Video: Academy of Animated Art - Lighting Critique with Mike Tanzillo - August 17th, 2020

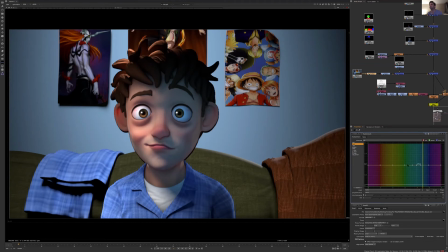(8:19)
Oh, actually, we'll just tone down the blues.
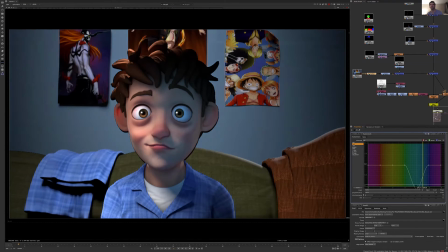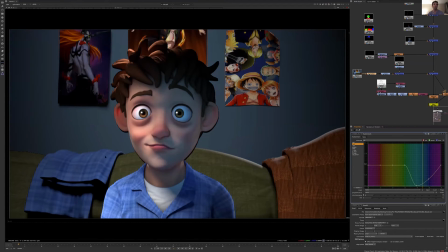(8:26)
And seeing how darkening that wall color can really help the character pop forward.
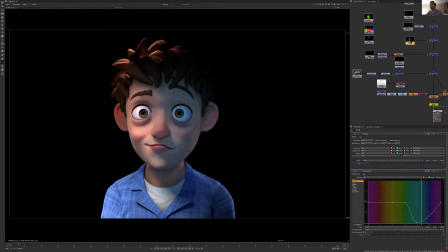(8:31)
In terms of the lighting itself, I think that we've probably gone too far in
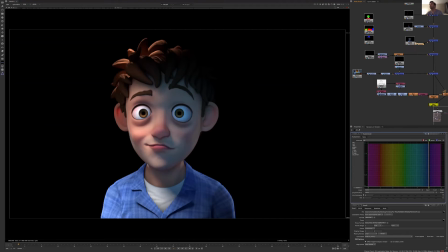(8:44)
cooling off the fill value. I think that was probably a little bit of an overcorrection on my part from the last iteration. So I think we could probably tone down blues on that, take down the greens,
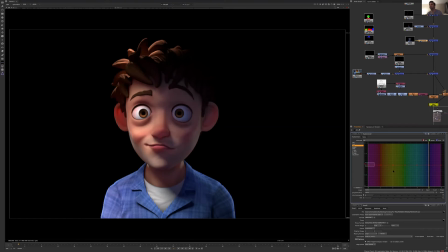(9:05)
increase the red just a little bit, and then we'll dial this in. So like half of that value. So something a little bit closer to that, just pulling, like you want to keep a little bit of that cool in there, but you want to just pull that out just a little bit.
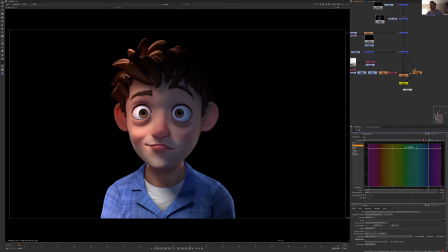(9:25)
Other than that, I think it's looking pretty well. I'm still not crazy about these posters back there.
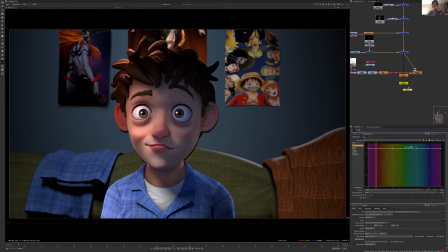(9:31)
I guess maybe it's just like they're just too perfect. And once they get blurred out, I think, you know, maybe they'll be a little bit better. But yeah, once they're blurred, it's fine. But just something to keep in mind there. But I think overall, everything else is going well. I just think maybe a little bit more specularity on the skin would go a long way as well.
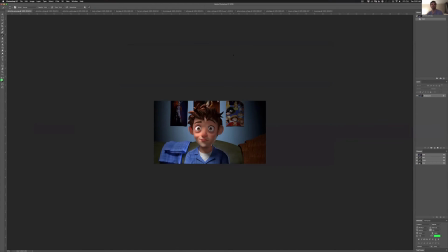(9:51)
All right, so now I wanted to hop into some of these still images. Yeah. Okay,
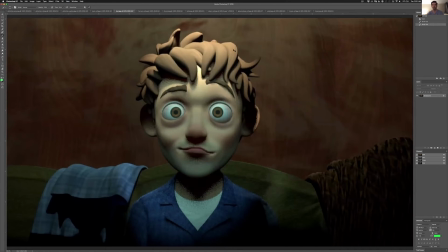(10:00)
So we've got Dani going through, make this bigger. So we've got Dani taking a look at some Joker reference here.
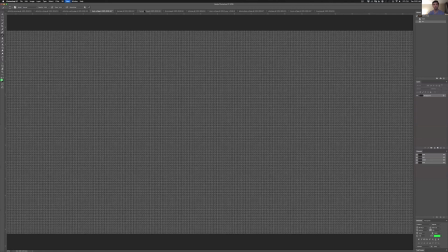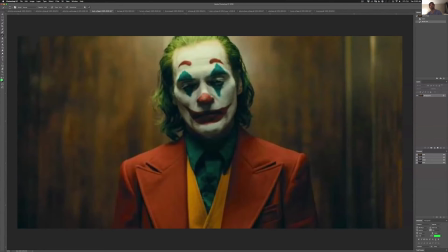(10:15)
Okay, so one of the things about the Joker reference is actually this light is actually pretty warm. If you look at it coming down on top of his head here, and what we're seeing here is just a lot of green values.
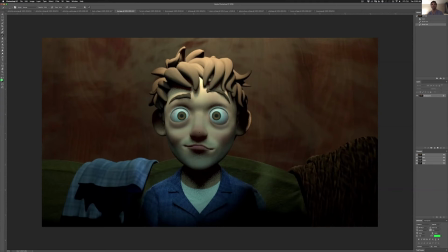(10:26)
And I think that you can pull out a lot of this green out of his face and warm up the color of it a lot. Let me just go ahead and do that real quick, just so you can see that.
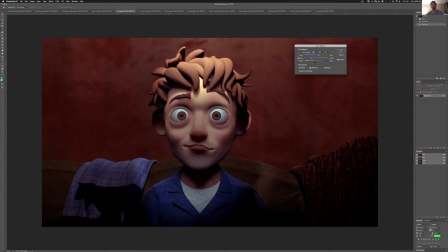(10:38)
Like we can pull some of that out, and just looking at his skin tone, you know, you want it to be somewhere a little bit more in there. It's only because of the overall scene of it that we really that we were really seeing that in the Joker, like the just kind of the greens in his hair and stuff.
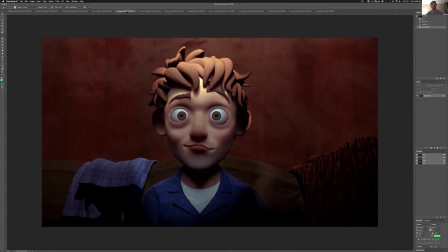(10:57)
Because when you look again at the white, it's kind of a warmer balance. So I would lean a little bit more that way. And then if you want to put some coolness on the environment around him, I think that would work out pretty well. You want to get some more value in the shadow up underneath his neck, and also feel free to favor it to one side or the other.
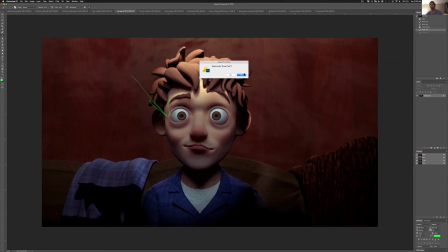(11:14)
There's no need to have to just come like straight down from the top on it, because like this is not a desirable shape. And just watch out for this brightness here. And then we really kind of want to just like it's feeling a little neutral in terms of the story.
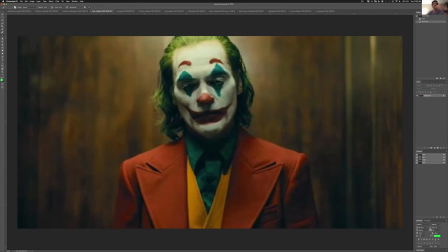(11:32)
Like I'm not really sure what emotion I want to feel out of this. It's not quite as sinister as this one, because the biggest thing is we're not seeing these pockets under the eyes.
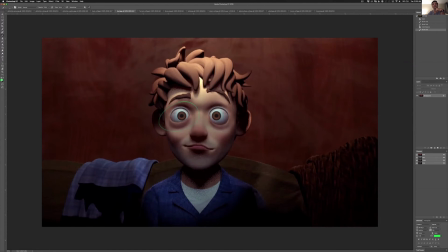(11:40)
Like we're seeing his eyes pretty entirely. So it's not like got that same sinister feel. So if you're going for that, I would definitely try and get some darkness more up and around his eyes. Forrest, really great start here.
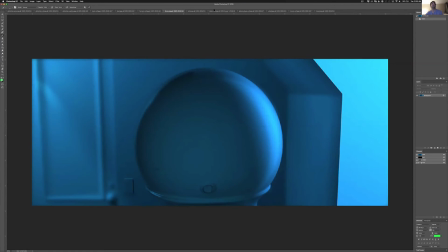(11:52)
So love the scene. Love the Royal Tenenbaums.
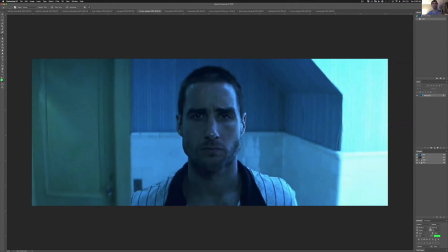(11:59)
I think it's Royal Tenenbaums because he's got a shaped head. So I assume that's what it's from. Love the scene, love the setup, love the framing around the character. I think from the framing standpoint, I think you can, like the way that there's like nice breathing room here, I think you can push this over just a little bit.
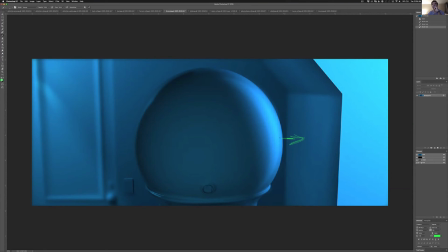(12:15)
I know that's like a cinematography thing, but I just want to create a little bit more breathing room because this like tangent line right there is causing a little bit of energy. Here's a challenge for you is that
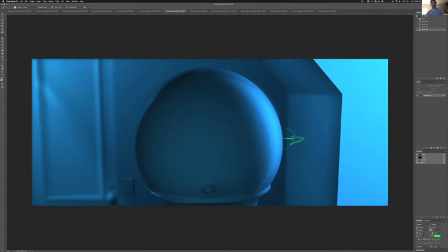(12:29)
it's tricky, but one of the things about this is that there is a little bit more value kind of down here, and it's causing from the bounce light. I'm wondering if you can shape some of the off-camera geometry to get that like that brightness more like right in the middle of his face here.
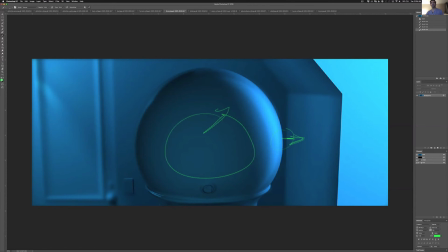(12:46)
So it's like just bringing that little value up into the right just a little bit, and it's really going to be through the bounce light. But overall, I think this is looking great. Like your values are hitting right on point. And yeah, I think overall, I think it's looking really good.
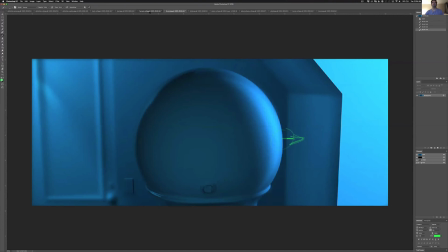(13:05)
You may be a touch too cyan, and you might want to put some more reds in there and make it a little bit more.
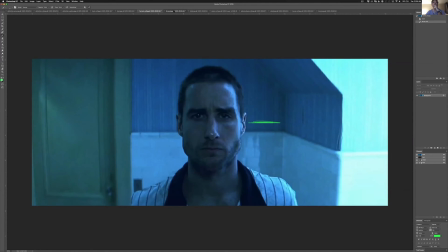(13:15)
Yeah, just a touch more in there, just to like let's just do that real quick.
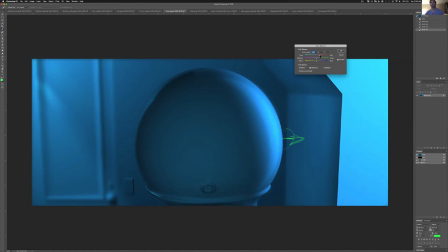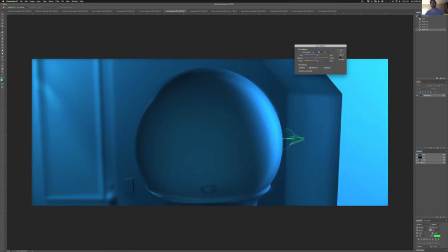(13:36)
Somewhere along there. There we go. All right, cool.
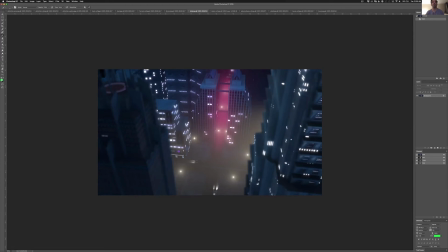(13:42)
All right, Holly, love these adjustments. Depth of field here is a little bit too high. We'll just tone back the depth of field blur right in here. Take that down, and then we got to figure out a way to soften the edge of some of these windows a little bit,
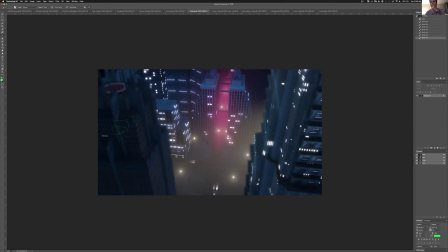(14:02)
because they're just like a little bit too perfect all around. And I just want to, like, especially in here, I just want to like soften it just to create like a little bit of a glow. Not quite to this level, but the fact that these lights are nice and glowy and these are super crisp is kind of causing a disjoint.
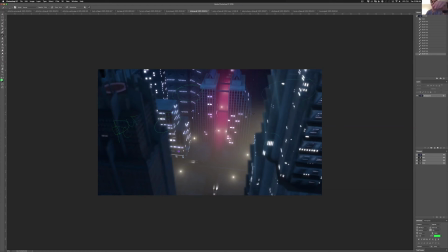(14:18)
Also up around here, I'd want to just fix that up a little bit. And I think that would help out a lot. But other than that, really coming together well. I think this is looking really, really great.
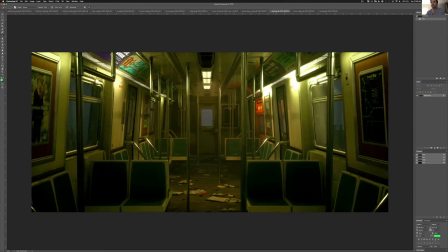(14:28)
Ubaid, in your again, another Joker scene. This makes me miss the subway. I haven't seen the subway in a long time. I rode it many, many times a day, and now in the post-COVID world.
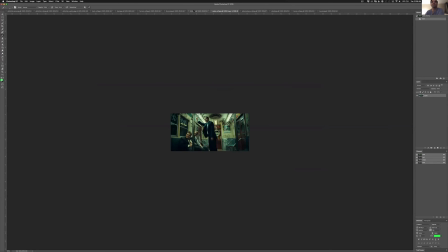(14:42)
So I pulled up some reference from this scene, and I'm
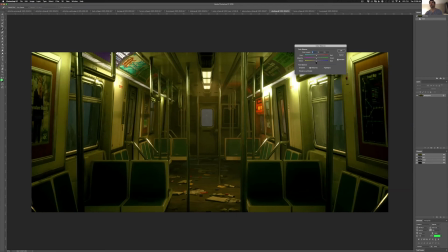(14:48)
thinking it's like a little bit too yellow, and I think we can pull out some of those yellow values, and I think that would help out a lot. Maybe push in just a little bit of green, maybe somewhere in there. Somebody else mentioned this in the comments, but yeah, these seats are getting a little bit dark. Outside, it's a little strange.
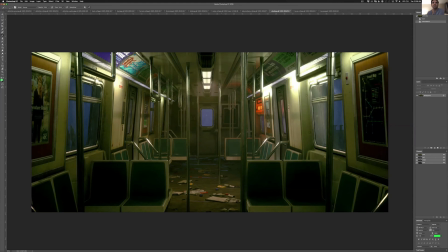(15:07)
I guess it's nighttime when the subway is outside, but normally this is running underground. So just more iconically, it's just going to be like dark out there, like you're in a tunnel, like a black tunnel. And then there's some like weird, like blue lines going across here.
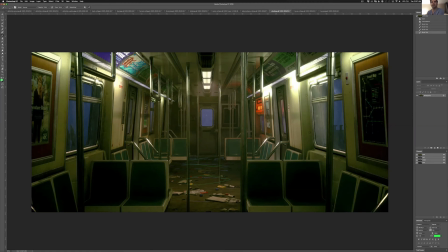(15:28)
I would just watch out for that and just make that kind of, let's see if we can see it in either of the reference.
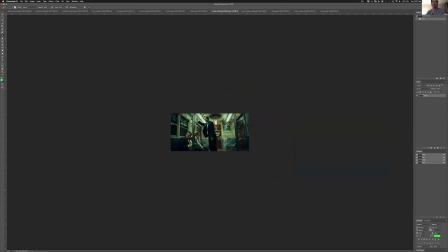(15:34)
Like it's kind of a reflective material, and it's kind of like, it's a weird thing.
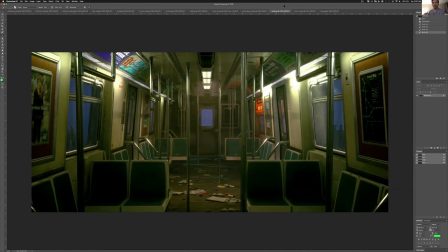(15:40)
So they kind of like sprinkle this junk on it, and then it's like black with like sprinkled confetti and then sealed. So I would try and match that. These are never really red.
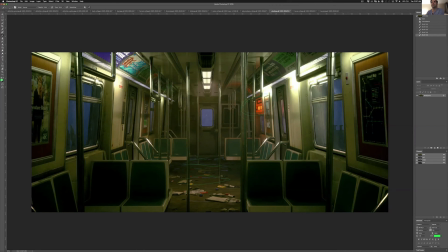(15:55)
So like they would never put a red sign on this on here, because that would just, unless the train was on fire or something. But usually those are actually, those are the digital signs that might be red, but they wouldn't glow up quite this much. Like immediately around it, it would more like project out.
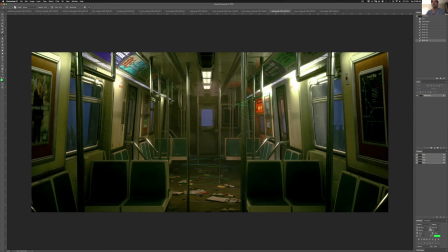(16:15)
Yeah, so maybe I would take that down a little bit. And then the other thing was just
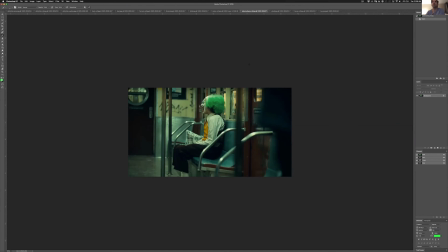(16:25)
looking at these reflection points on these metal bars. Yours are a little too crisp.
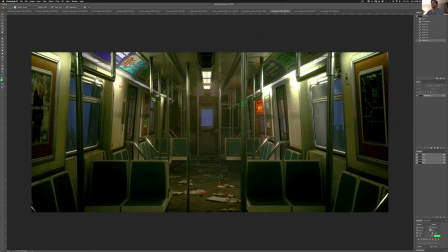(16:32)
They're just like a little too perfect metal. Like it's a little more rubbed down and than that.